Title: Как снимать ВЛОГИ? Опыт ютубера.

Кто не знает, это небольшие сцены, чаще всего под музыку, либо наложенные на ваши разговоры.
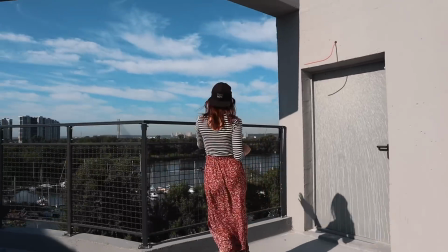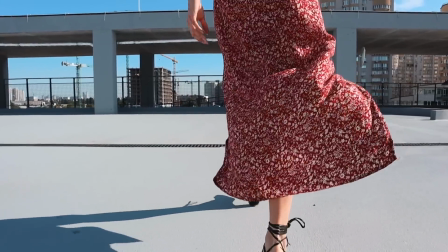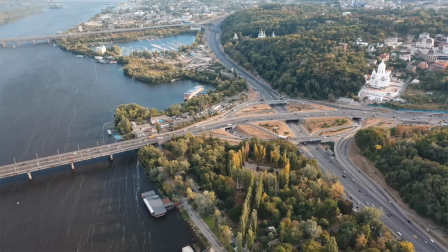[4:29]
Которые отображают все, о чем вы говорите, показывают место, где вы находитесь, вас в этом месте и разделяют разговорные сцены. Также биролы могут состоять из кадров с воздуха. И очень удобно использовать дрон,
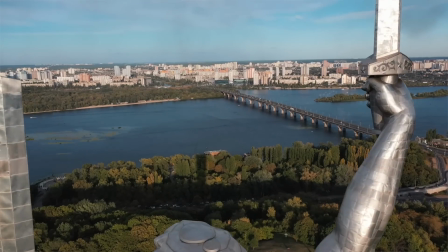[4:41]
потому что эта летающая камера может залететь в любую точку и снять вас с любого ракурса и отобразить все, что происходит вокруг вас. Я советую продумывать небольшой сценарий перед съемкой. И если это travel-видео, здесь может быть стандартный сценарий.
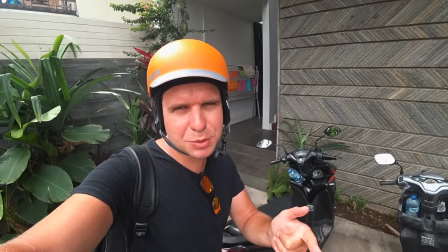[4:59] Отправляемся на остров Нуса-Пенида, на байке, едем к порту. Где-то за 40 минут мы доплывем, будем ночевать там одну ночь.
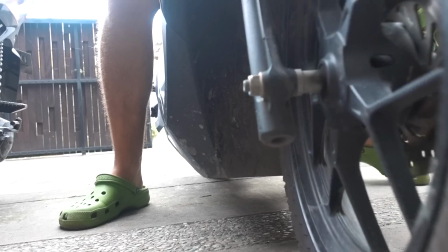[5:06] Забукали себе номер за $58, хотя он стоит 78.
Сначала рассказываю, куда мы хотим поехать. Дальше показываю весь наш путь с его изюминками.
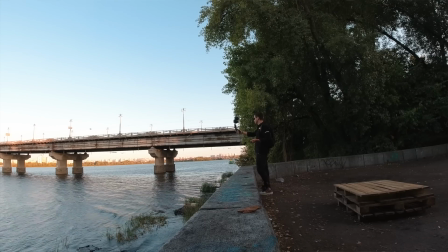[5:19]
Люди, которые нам встречаются, все интересные места по дороге, основные точки нашего маршрута.
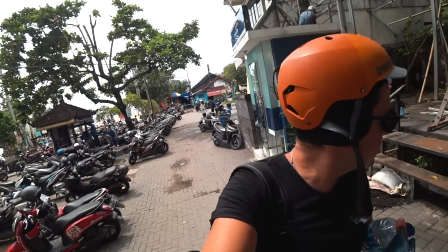[5:27] Купили билеты за 700 тысяч, здесь есть кассы, и как здесь грязно.
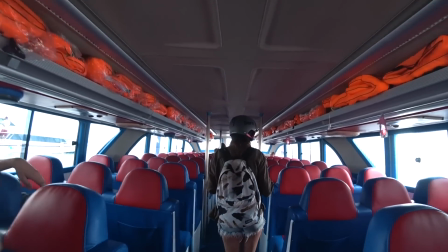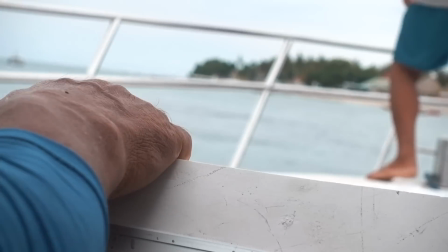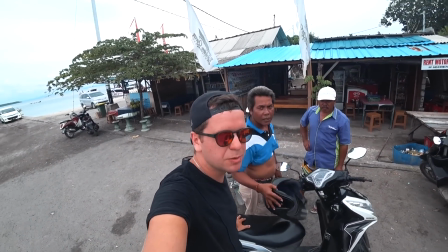[5:41] На нас напали с байками, и мы выбрали вот один из таких больших, как Honda Vario.
Все, что цепляет глаз, и концовка здесь будет, когда мы доберемся к нашей цели.
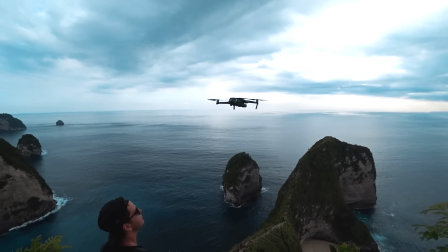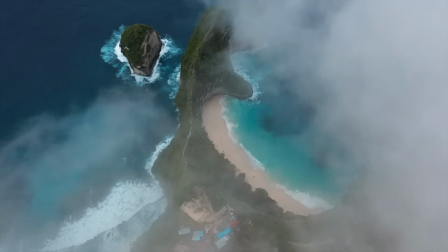Для travel-видео это стандартный сценарий, советую посмотреть этот выпуск с Бали.
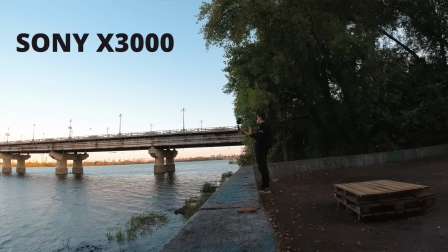[6:12]
Снимал я все на Sony X3000, Sony RX100 и на свой дрон Mavic 2.
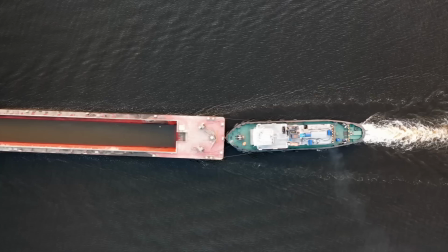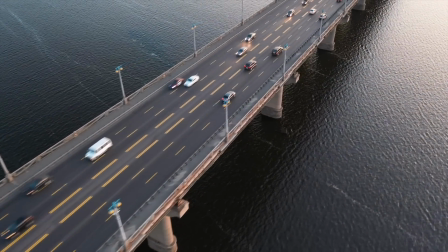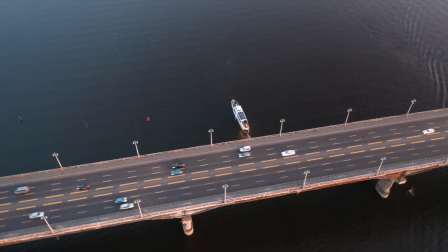Ваши видео должны быть плавными, стабильными и динамичными. Все это в одной связке. Максимально используем трипод, это как ваш лучший друг. Он всегда готов поддержать камеру, будет снимать вас и, самое главное, никогда не устанет. В биролах используем слоумо. Время движется с необычной скоростью, и это переносит зрителя в параллельную реальность. Но главное здесь, что двойное замедление делает ваши кадры в два раза стабильнее. Потому я всегда снимаю в 50 FPS, также можно снимать в 60 FPS. А если вы будете снимать в 25 FPS, либо в 30 FPS, у вас получится очень дерганное видео, когда вы будете делать замедление. И это не круто. Также круто показывать вещи с необычных ракурсов. Это добавит изюминку к вашим видео. Если есть много движения, снимаем таймлапсы. Они добавят динамики к вашим видео и покажут масштабность ваших локаций. Съемка с дрона – самый лучший способ показать место, где вы находитесь, с необычного ракурса.
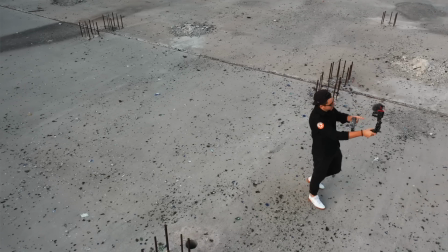[7:46]
Для путешествий очень важна ветрозащита. У меня стоит такая защита, и сейчас дует ветер, вы его не слышите.
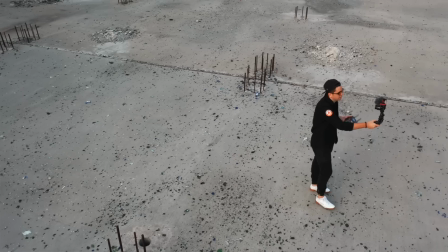[7:53]
Звук также важен, как и картинка. Качественный звук – это половина успеха от ваших видео.
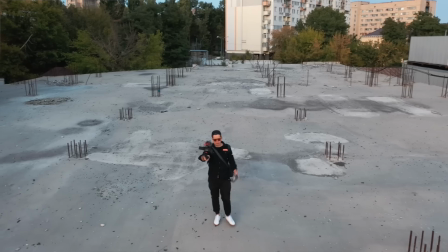[7:58]
Нас не учат в школе разговаривать на камеру, это как-то стыдно, глупо, все на тебя смотрят.
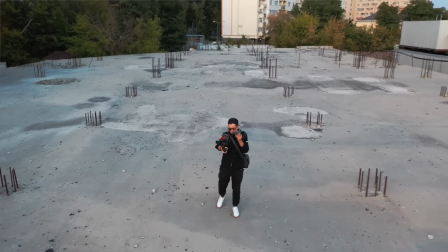[8:04]
Если бы у меня не было пульта в руке, я бы сделал рука-лицо. Так только смайл здесь будет.
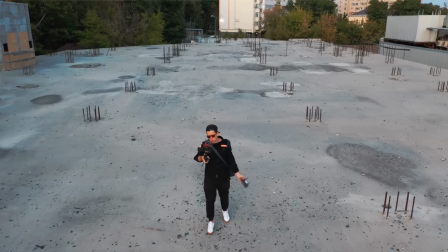[8:09]
Здесь важно решиться, забить на то, что думают другие. Вижу цель, не вижу препятствий. Разговаривайте с камерой, как с лучшим другом. Рассказывайте ей все самое интересное.